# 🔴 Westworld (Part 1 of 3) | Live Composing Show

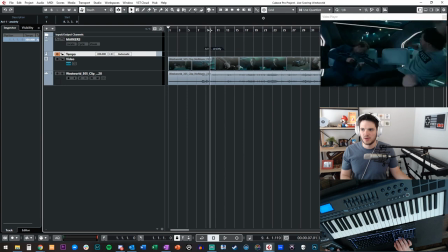[16:36]
Like, let's figure out where motion actually happens. So things are pretty chill right there. So I think right there, that's the first big sound effect.
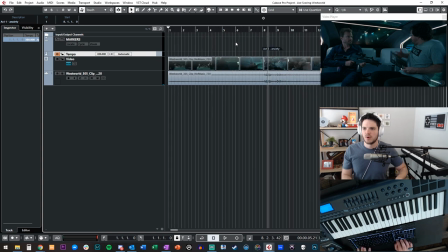[16:51]
That would make sense to me if we do four bars. Like that should be bar five, right where that sound effect happens. So what I want to do is make, unlock this. There we go.
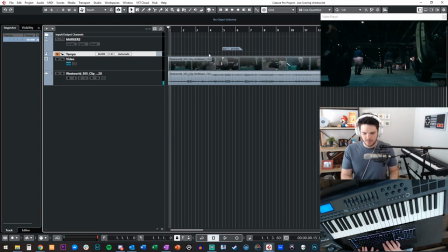[17:10]
Let's make that super slow. And the way that I'm trying to do this is see this little blob right here.
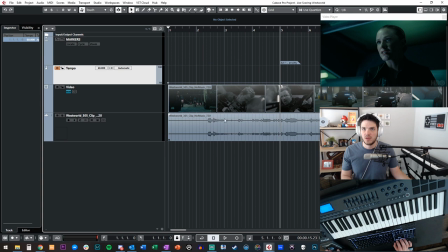[17:16]
This is the sound effect that we're trying to match. We want this to land on bar five because typically four bars of music, you can make anything musical and have a phrase. So obviously it's nowhere near there. So we need to stretch this maybe to 120,
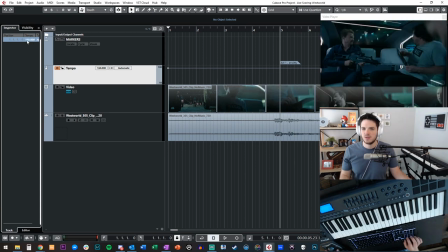[17:33]
140, 160, almost there, 170, too far. 168, there it is. You can see how the waveform lines up with measure five. So now if we click it in, 1, 2, 3, 4, 1, 2, 3, 4, 3, 4, and boom.
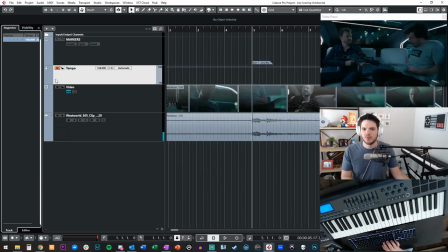[17:52]
But that needs to be a different tempo right there. Film scoring is all about tempo changes. Would never, ever, ever do this entire scene as one tempo. It just wouldn't work. There's too many emotional changes. I'm trying to figure out why this is locked.
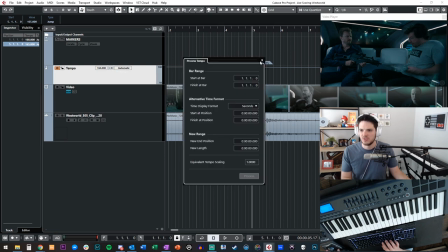[18:09]
Oh, is it this button? I'm still learning Cubase. I've been using it for a few, I guess like a year, and I still don't know all of the tricks.
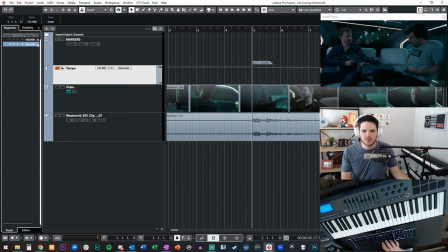[18:18]
I don't typically film score in Cubase, but I just love Cubase so much that I wanted to try it today. I don't know why. Maybe some of you guys know why. That's weird.
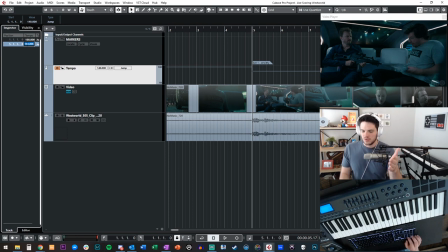[18:33]
Can I change it now? Yes, I can. Okay. I think I had it locked secretly. But I want to go to a slower tempo, maybe right here. I'm going to look for any kind of scene change, and I'm going to try to match the tempo to hit the cuts a little bit better.
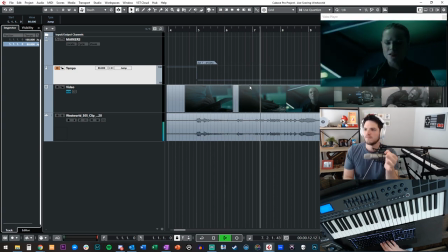[18:53] Verified. Enable semi-automatic control. Disable safety features.
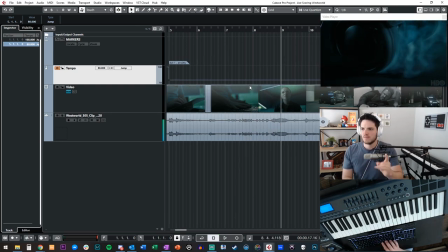[18:58] Maximum speed. Go.
There it is.
Maximum speed. Go.
So that's like the maximum speed go, right?
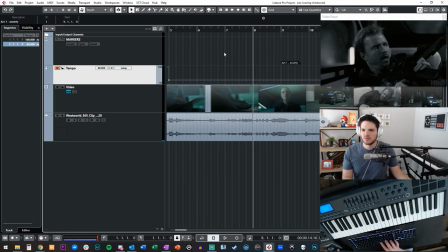[19:09]
So I would even mark this as the real act one. But this is going to be, we'll just call it shoot. So that's its own tempo. And we want to make sure the maximum speed go is what triggers act one.
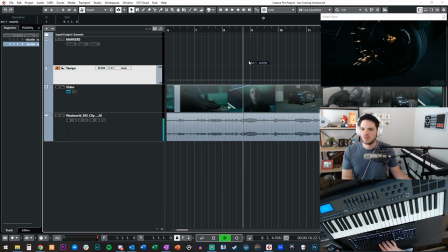[19:26]
Let's line it up.
Maximum speed go.
I'll take it. I think that works. And then we'll change the tempo again here. Something much faster to fit the vibe, because obviously we're doing a car chase thing, but we don't want to overdo it either.
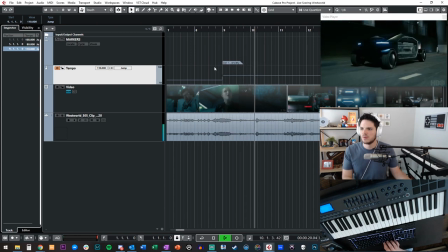[19:43]
Let's try maybe 110. There it is. And so what I'm trying to do, as you can probably see, I really hope that you can see all this right now, You see how as soon as my marker hits the next bar,
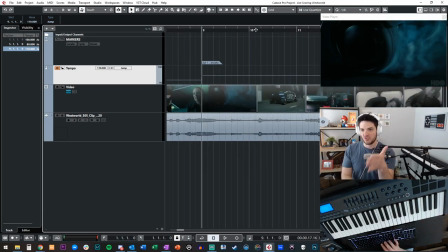[19:58]
it should be changing the scene. That's how you know you have a good tempo for the cut. And change. And change.
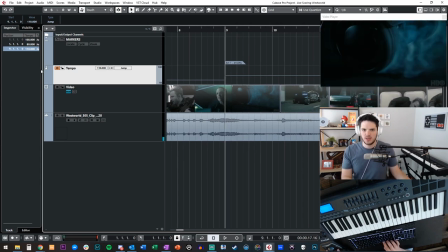[20:11]
Yeah, that's probably gonna work. And it might actually work in our favor more to play around with some time signatures. That's always a good way to keep the momentum.
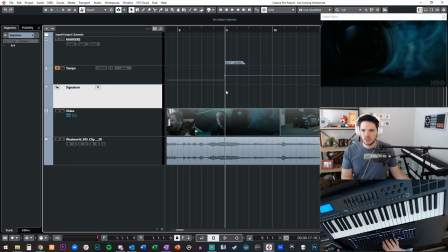[20:26]
Let me go to signature here. And let's try, for example, let's just see if it fits. If it doesn't, we'll scrap it, but let's try 5-4 here. One.